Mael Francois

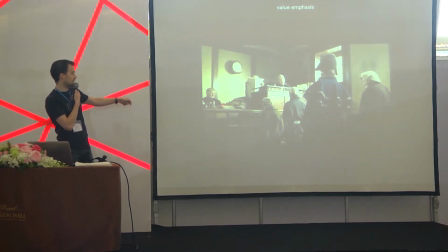4424s
Even though these guys here, like they are into the sunlight, but these are yellow papers because we don't want these guys to grab the attention too much. We only want this paper to grab the attention. So we have dulled this area. And it's the same for all the characters.
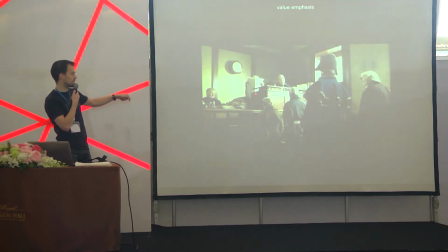4444s
They are all wearing very dark clothes, and we make sure that there is no area that might have this kind of bright patch.
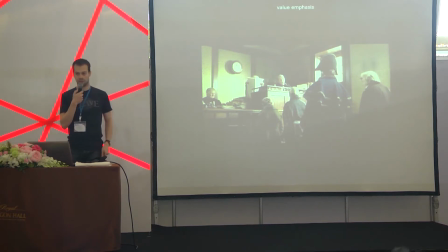4452s
So we have an emphasis onto this area of action.
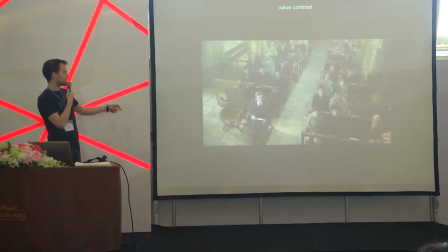4460s
It's the same principle here. There is one light source. It's coming from the windows. So there is one light source here. There is another one around here.
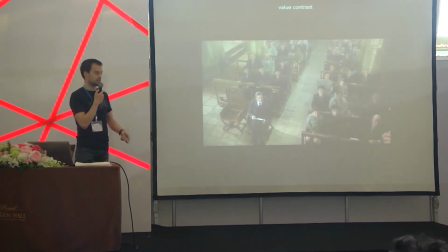4473s
And what we do here is create a contrast. The main center, the main focal point is this guy.
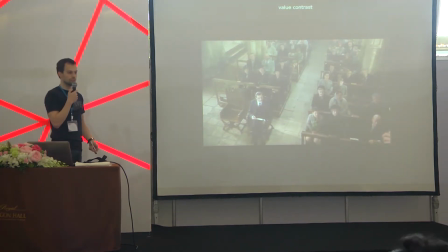4481s
So we use contrast in a very efficient way. Even though there is one light source, you will see that the only area of almost pure white are here and here.
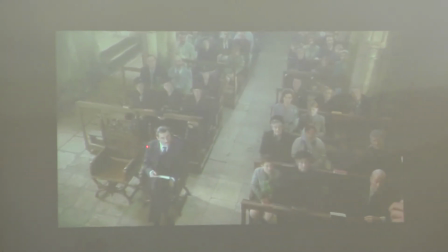4494s
Why?
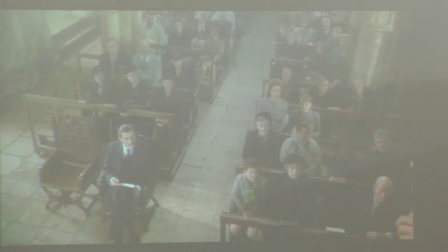4497s
the first area here of pure white is to make sure that we see the character. You can also see that his face is more brightly lit than any other actor's face, so because he's the main actor, so we want to make sure that we see him first.
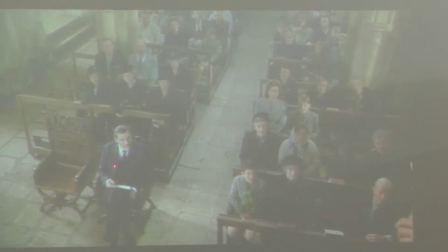4516s
He's also the only one wearing a white shirt. All the other characters, even though they seem to have white shirts, his is much whiter. These guys seem to have some kind of grayish fabric, or they don't clean it very well.
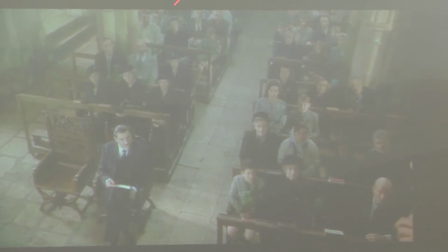4535s
I don't know, but that's... Even though we might have a lot of white here, we have made sure that we don't see it too much, and that the only area of white is in there. So we have created a focal point on his face. So that helps to show the character.
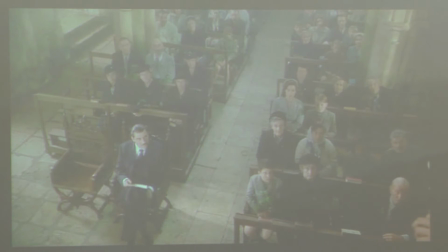4554s
And one of the main goals into this shot in the story is for us to understand that he's a very devout person. He's a very devout Christian. So he's reading a Bible here.
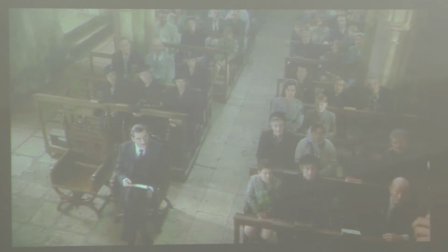4567s
And again, if you look in the rest of the image, he's the only one having a purely white open Bible. All the other books are closed. So they're all closed.
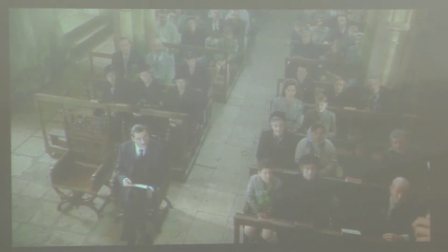4582s
He's the only one having an open Bible, and he's the only one having a piece of white paper. So this will also help on a dark costume to make sure that these two
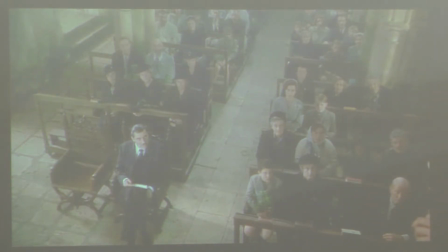4596s
areas of white make sure that we see only this part. And that's the only interesting part in the shot. We don't really care about the rest. The rest is just for the background.
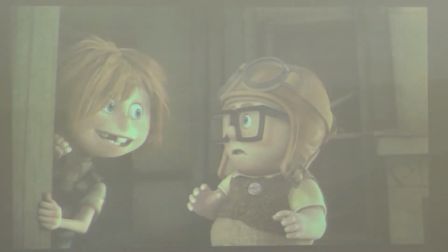4610s
Again, from up, to create a balance. If you think about this shot, the light source is coming from the right. So she's lit by a light coming from the window.
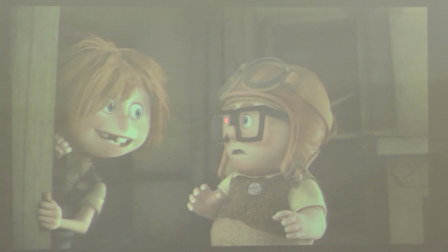4625s
But if you think about it, there is no reason why his face has to be so bright. Physically, it's not correct. Like, the only reason why his face would be so bright will be if the environment would have been bright. But as you can see, the environment is very dark.
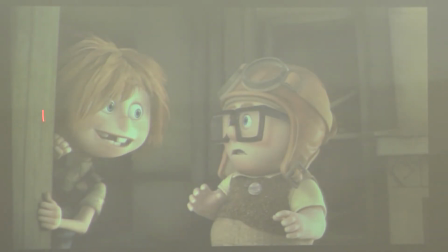4644s
And the environment is very dark to make sure that these guys pop out, that we see them. We create a contrast. But they are as important in the story as each other.
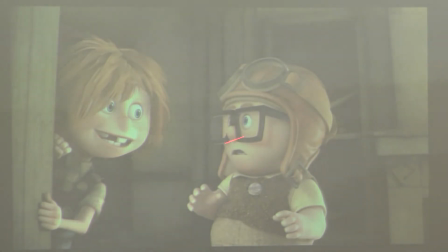4659s
So even though she's being lit directly by the sunlight, we add a bounce light and a fill light to him to make sure that we see his face as well.
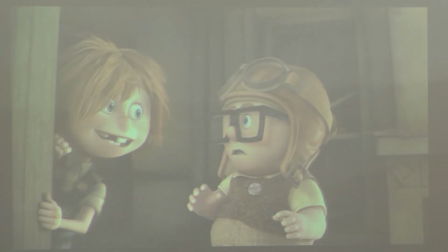4670s
Because what's important here in the story is the relationship between these two characters. So you can see that we have created, by balancing the two lights, we have created an area of interest of equal value between the two characters.
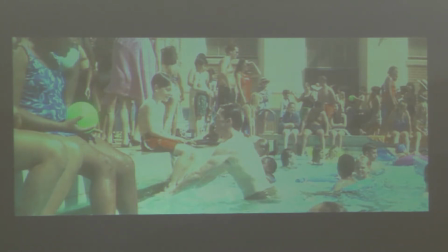4690s
Value proportion, lots of things happening in this image. The main area of interest, of course, is Tom Cruise and this kid. And there is not really any lighting per se in this image,
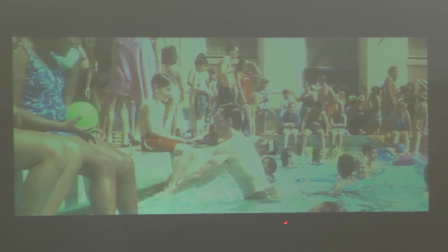4707s
but one very efficient way of making sure that we see these guys first is that they are in this area. Not only are they the only white people, but they are the ones who have the whiter skin.
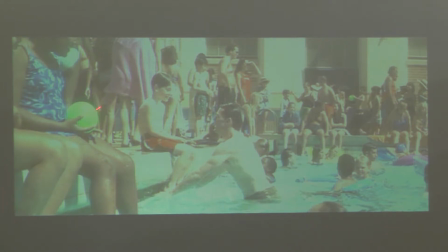4725s
So again, we create a contrast by putting people with darker skin around the main actor. We make sure that we see him, and like, he is very brightly lit.
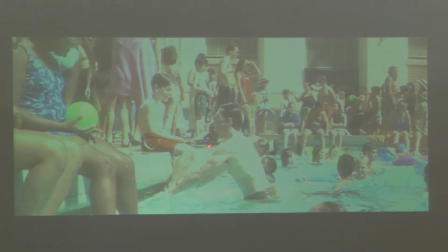4740s
And to reinforce that, we add this small patch of red. See, we have this red shirt next to the green balloon, next to the blue water,
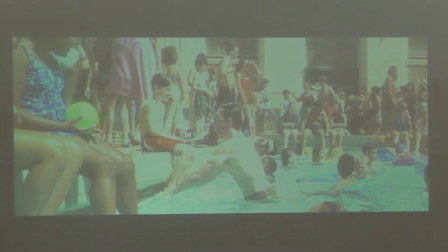4753s
so that will help to create a contrast as well in the colors, so to make sure that we have an interest into this area. Even though we have some spread on red, some red and green spread over the image,
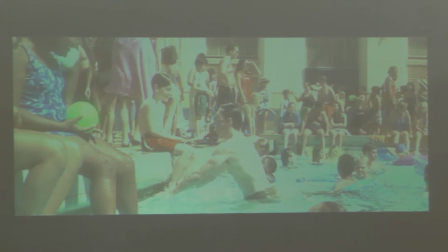4769s
this is the only area where we have a contrast for that.
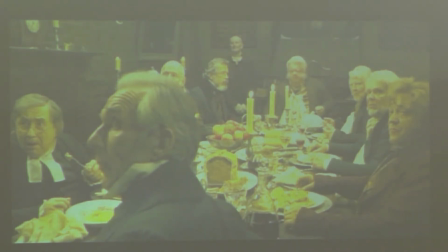4777s
And then we are going to use rhythm. As I've explained to you, like we've seen with Kevin, we can create a sequence of looking at the image just by using lighting.
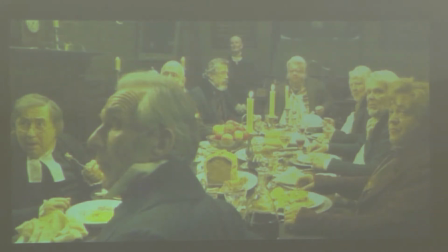4792s
So this is again a scene from Oliver Twist. there is a lot of things happening here. We have 6, 8, 9 actors, a table full of dishes,
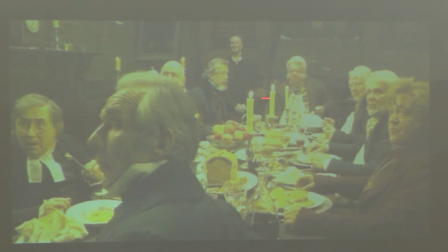4807s
and we want to make sure that we see this guy first and we see this guy last.
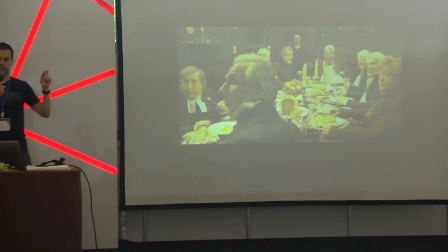4814s
The reason is that there is a character entering the room, and we want to make sure that we end
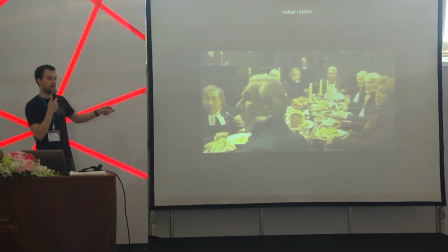4822s
the shot by exiting, by having the audience view exiting to the left, because this is what is going to create a relationship to the next shot.
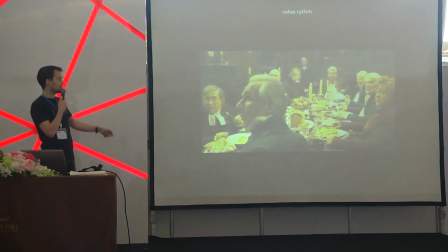4836s
So the way to do that is that if you look at the characters, like it forms a triangle here. So at the summit of the triangle is this guy. So he's the more important one.
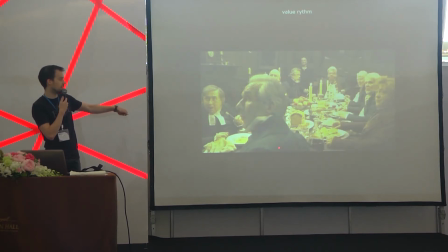4852s
So he's the one that all the lines are going to be directed towards to. So he's the one that we're going to see first. He's also the most brightly lit character. So we have more light here than here. So we're going to have a look at this area first.
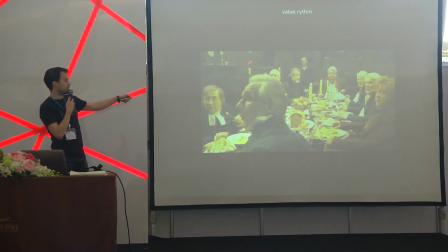4871s
If you look at the environment is very, very, very dark. It's not very realistic or natural, but you don't really care because you want to create a contrast here to make sure that this is the area that we're going to have a look at.
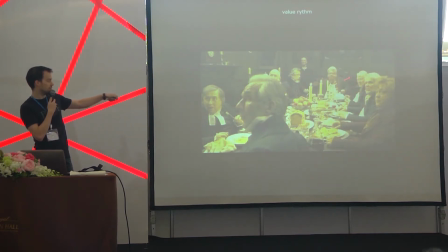4889s
So first we have these lines, we have this first area of interest, and if you look here, you'll see that we want to have a look at everybody's faces.
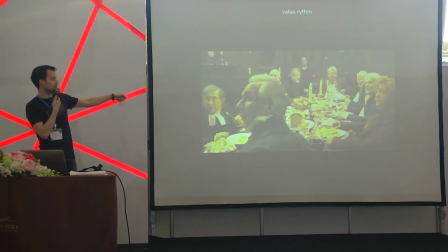4902s
So we will have the brighter character on the top, and then we're going to have to lower the brightness.